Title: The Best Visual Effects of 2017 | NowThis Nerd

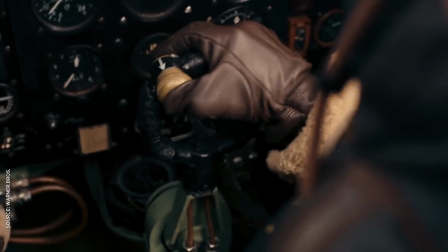Christopher Nolan's Dunkirk is one of the most stunning war movies ever seen on film.
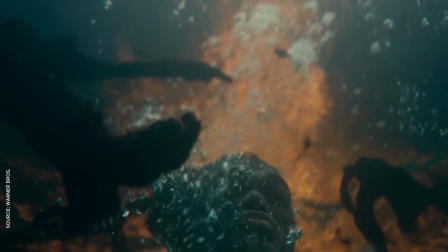From the cinematography to the sound design, it's crafted to make you feel like you're actually living through the massive military evacuation.
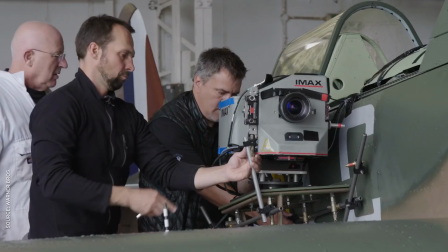And since the Dark Knight director is a stickler for realism, he used actual World War 2 vehicles and equipment to maintain that immersion. We really focused on that as being one of the most important aspects of the film, putting the audience in that scene.
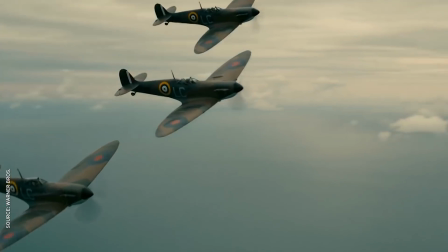He shot the vast majority of the dogfight scenes with three real Supermarine Spitfire planes. For context, there are only 54 airworthy Spitfires left in the whole world,
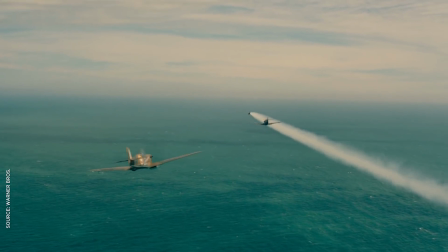but the plane that won the Battle of Britain has stood the test of time.
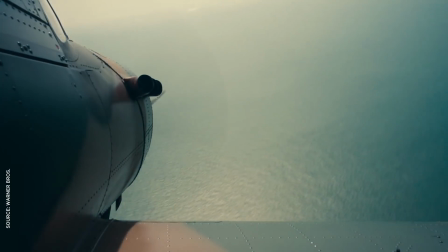Nolan's planes were able to twist, roll and dive like it's 1940, all with a 50-pound IMAX camera attached to the wing.
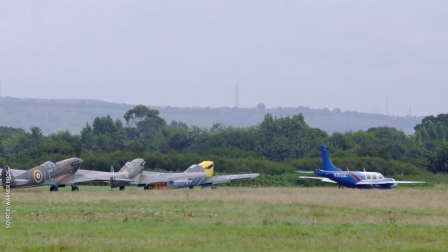No one has ever put an IMAX camera on a fixed wing and done air-to-air at 200 miles an hour. Make it look like it's shot on a GoPro, but with the quality of an IMAX camera.
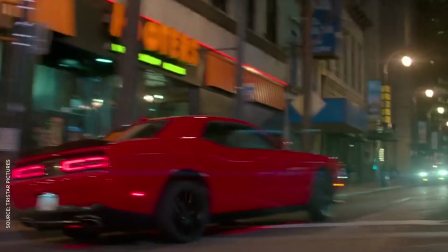Speaking of mean machines, the final entry on our list is Baby Driver, one of my favorite movies of the year, despite Kevin Spacey's appearance.
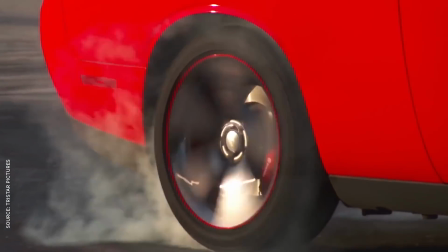Director Edgar Wright put his actors through intense driving training,
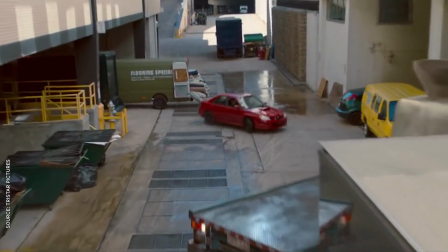so they could pull off the insane stunts and intricate maneuvers worthy of Hollywood's greatest car chases.
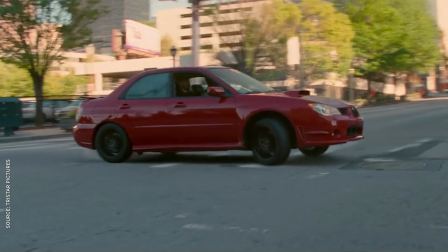Of course there were plenty of stunt drivers involved as well, but either way, most of the action is real.
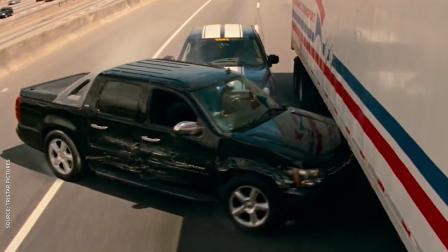Wright kept the green screen and stunt rigs to a bare minimum in order to capture the authentic vibe of classic chase scenes like Bullet and The French Connection.
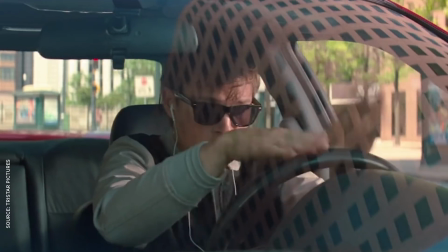All to the dopest soundtrack I've ever heard in a movie, and synced up to it, so that's bonus points for you, Mr. Right.
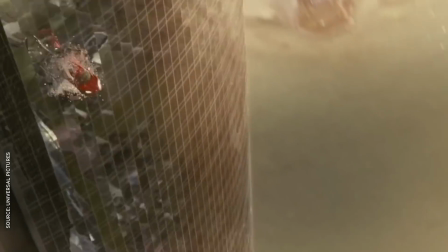The action isn't as bombastic as your average Fast and the Furious movie,
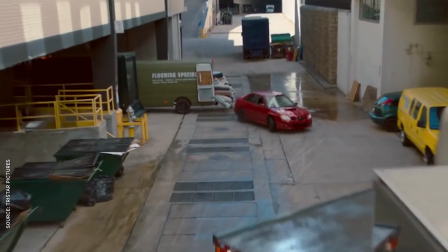but somehow a tight 180 turn in an alley is more thrilling than a dozen cars just falling out of an airplane.
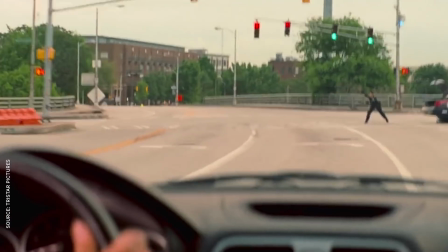That's because we have an easier time connecting when we can see the actors actually driving cars.
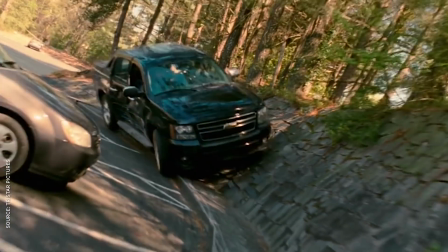There are real stunts, putting real people in real danger, and it just pumps your adrenaline up and immerses you in a movie more than a thousand computer-animated crashes ever could.
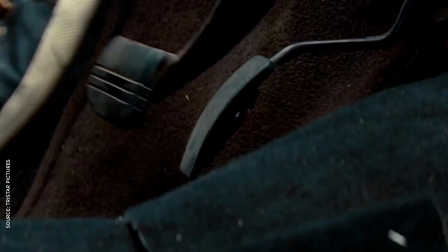I wanted people to watch the movie and really feel the car chases like they're living vicariously through Ant's character. Visual effects have come a long way over the years, and 2017 saw some of the most impressive digital feats ever committed to film. But as our last two entries have shown, no matter how fancy computer graphics can get, sometimes your best bet is to keep it real.